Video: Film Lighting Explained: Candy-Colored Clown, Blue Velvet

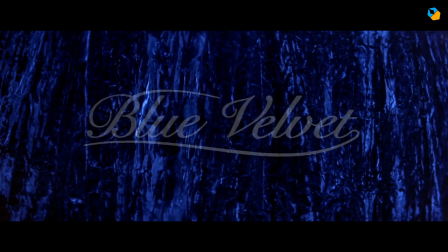(0:00)
Hi, I'm Sarish Sudhakran and in this video I'll break down the lighting of the candy color clown scene from Blue Velvet.
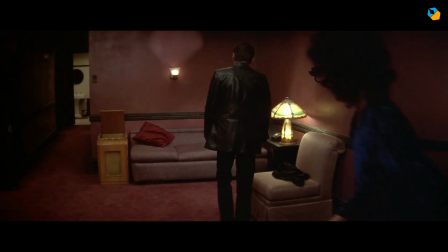(0:06)
This video is about lighting theory and some practical suggestions based on my experiences and opinions.
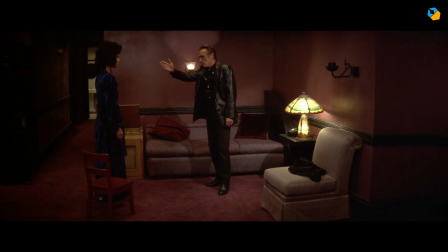(0:11)
It does not contain information on actual fixtures or behind the scenes. If this is not your thing, please stop watching.
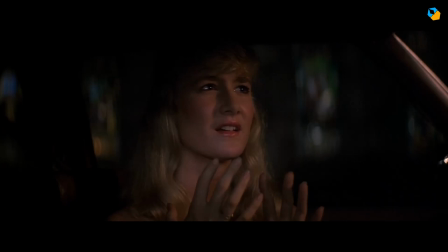(0:19)
The entirety of Blue Velvet is beautiful to watch, mostly for the colors and textures chosen by director David Lynch. It's just an amazing world that has inspired thousands of cinematographers since.
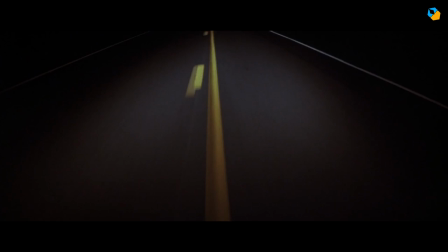(0:30)
The scene we're looking at happens at night.
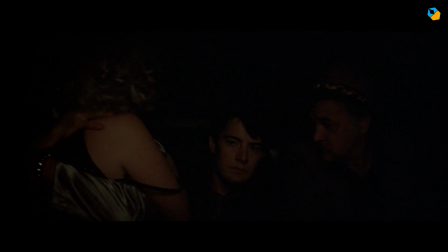(0:32)
We're already well into the film and it's positively a bad time for our hero Jeffrey, stuck in the back of the car with a bunch of goons.
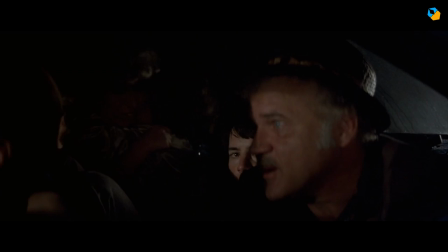(0:40)
But that's not the scary part. The scary part is Frank and Dorothy.
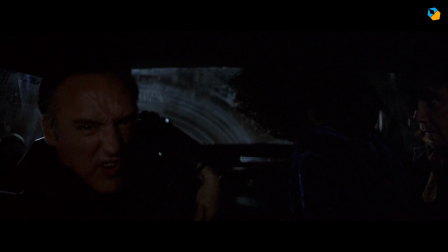(0:45)
Jeffrey is going to learn a thing or two about himself. In many ways he shares Frank's tastes, and this is stated outright during the scene.
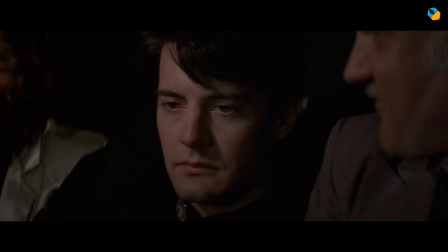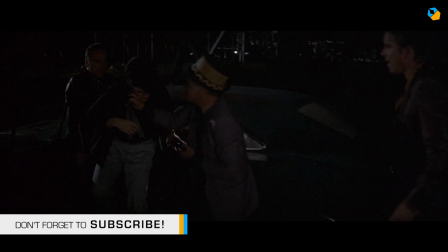(1:00)
It's possibly one of the reasons Frank doesn't kill Geoffrey at the end of it all, but he does make sure Geoffrey understands his own inner self.
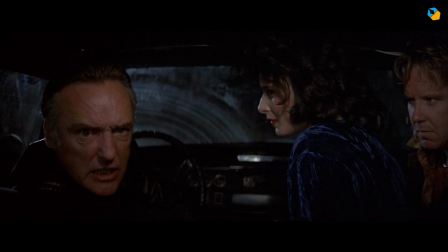(1:08)
The scene is in two parts, inside the car and then outside, near a closed factory. If you're wondering why the frame looks so good, it's because this was shot in anamorphic. The anamorphic format is made for cars.
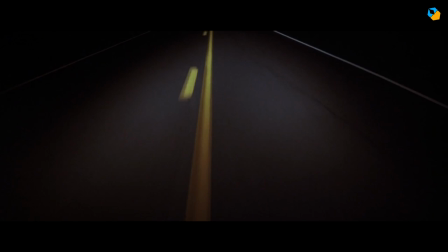(1:20)
Just look at the car compositions by Tarantino. This moving car scene was shot by what is called the poor man's process.
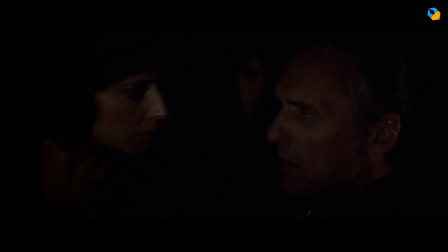(1:27)
They're not on the road, but in a studio. Lights move to give us the impression it is night.
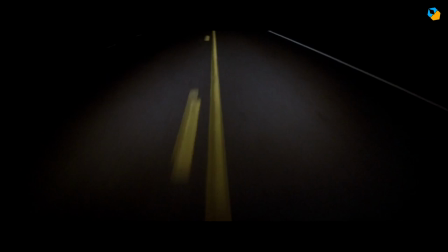(1:33)
The scene starts with a bunch of close-ups so the tone is set. The speed at which they're going has been established.
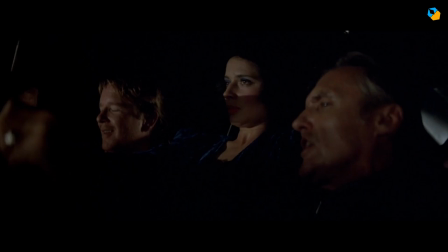(1:39)
The light is front on and there's a second source for the back as well. It's broken up by the frame of the car. Look at Dorothy's shot here. There's definitely something other than the frame, possibly the rear view mirror. Or at least that's what it's supposed to be. A couple of grip hands move the car, the actors act and the camera shakes a bit if necessary.
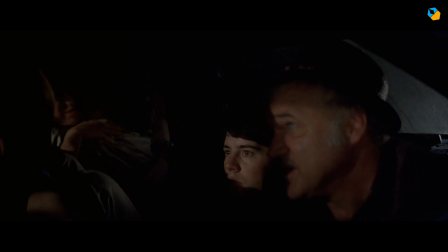(1:57)
And all this time, we're thinking they're actually moving. That is the poor man's process, because it's a lot cheaper to do than actually film on a road at night.
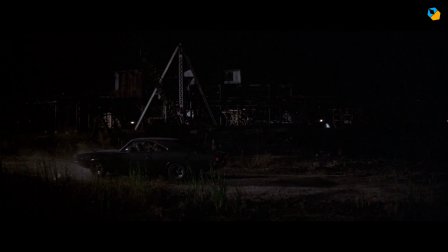(2:06)
Another great film to learn the poor man's process is The Godfather. You'd be amazed by how much you can achieve with so little. Coming back to Blue Velvet, Frank decides to stop the car, and they're outside a factory. There are two or three main lights here, one for the factory itself, one for the car, and one more from the same direction, closed-sided camera.
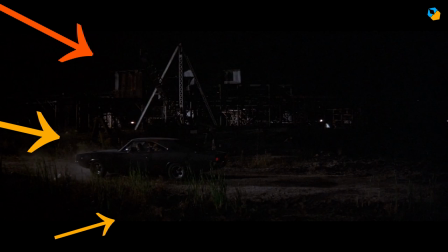(2:25)
It's a softer source, but you can see it is flagged off from the car, but lights the foreground.
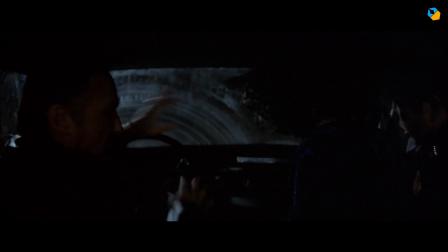(2:30)
Then there are smaller fixtures inside the factory so we know where we are.
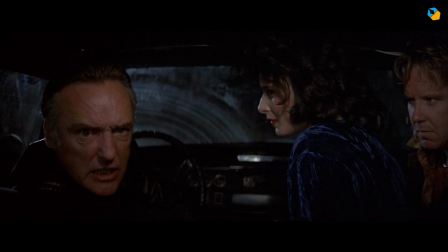(2:34)
Back inside the car, Frank turns around and someone opens the door and the car lights come on. It's right above and not very soft. The HMI light at the back backlights the actors and the car. Also observe the windshield. It's dirty on the left and clean on the right. So it's probably not an accident.
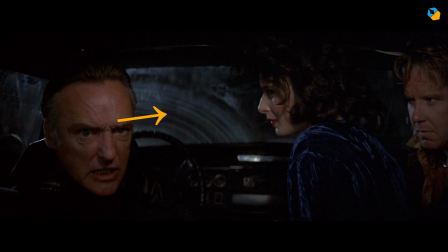(2:53)
It was created to hide the background and also look good at the same time, since it sort of echoes the shape of the steering wheel. In reality, Frank wouldn't have been able to see a thing due to flare from that, but creatively, the shot looks amazing.
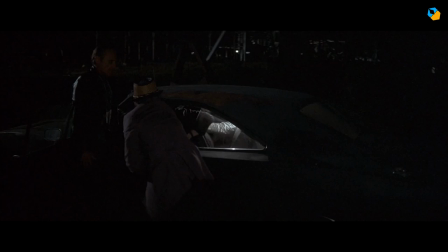(3:06)
The reverse shot has a strong light as well. It's hard, and when they step out of the car, there's a strong light in the back, probably too bright, but who cares?
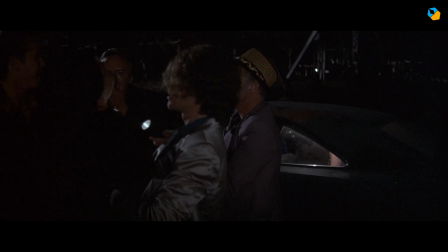(3:14)
The scene is just so powerful, you don't really see it. Here's the most interesting part lighting-wise. Somebody holds up a flashlight and underlights Frank. Why? Who knows? It just looks weird, and it looks cool.
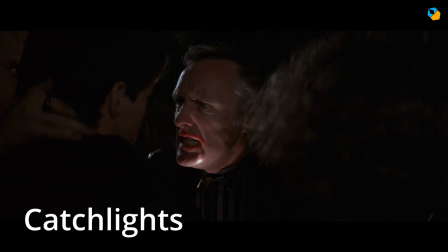(3:27)
And it gives him cash lights so he can look even more menacing than he really is.
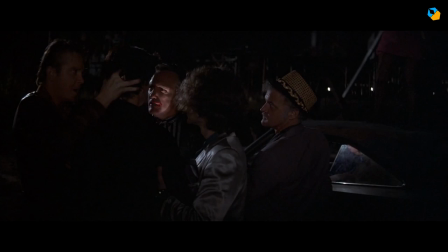(3:31)
You can see in addition to the side lighting, there's also frontal light, which is sort of like a fill light, and it's for exposure. Film didn't and doesn't have the same latitude in the shadows, so you have to use fill lights or just go black.
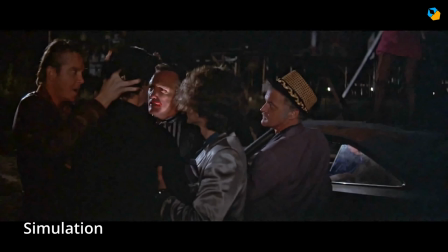(3:45)
With modern digital cameras, you probably won't need to fill. On the contrary, you might see too much.
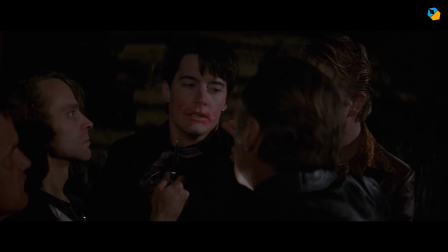(3:50)
The reverse shot is side-lit, but softer. Frank is hard, Jeffery is soft. One of the things to note here is the lights are flagged, so they don't spread all over the place. This creates separation between the foreground and the background. Flagging is just as important as lighting.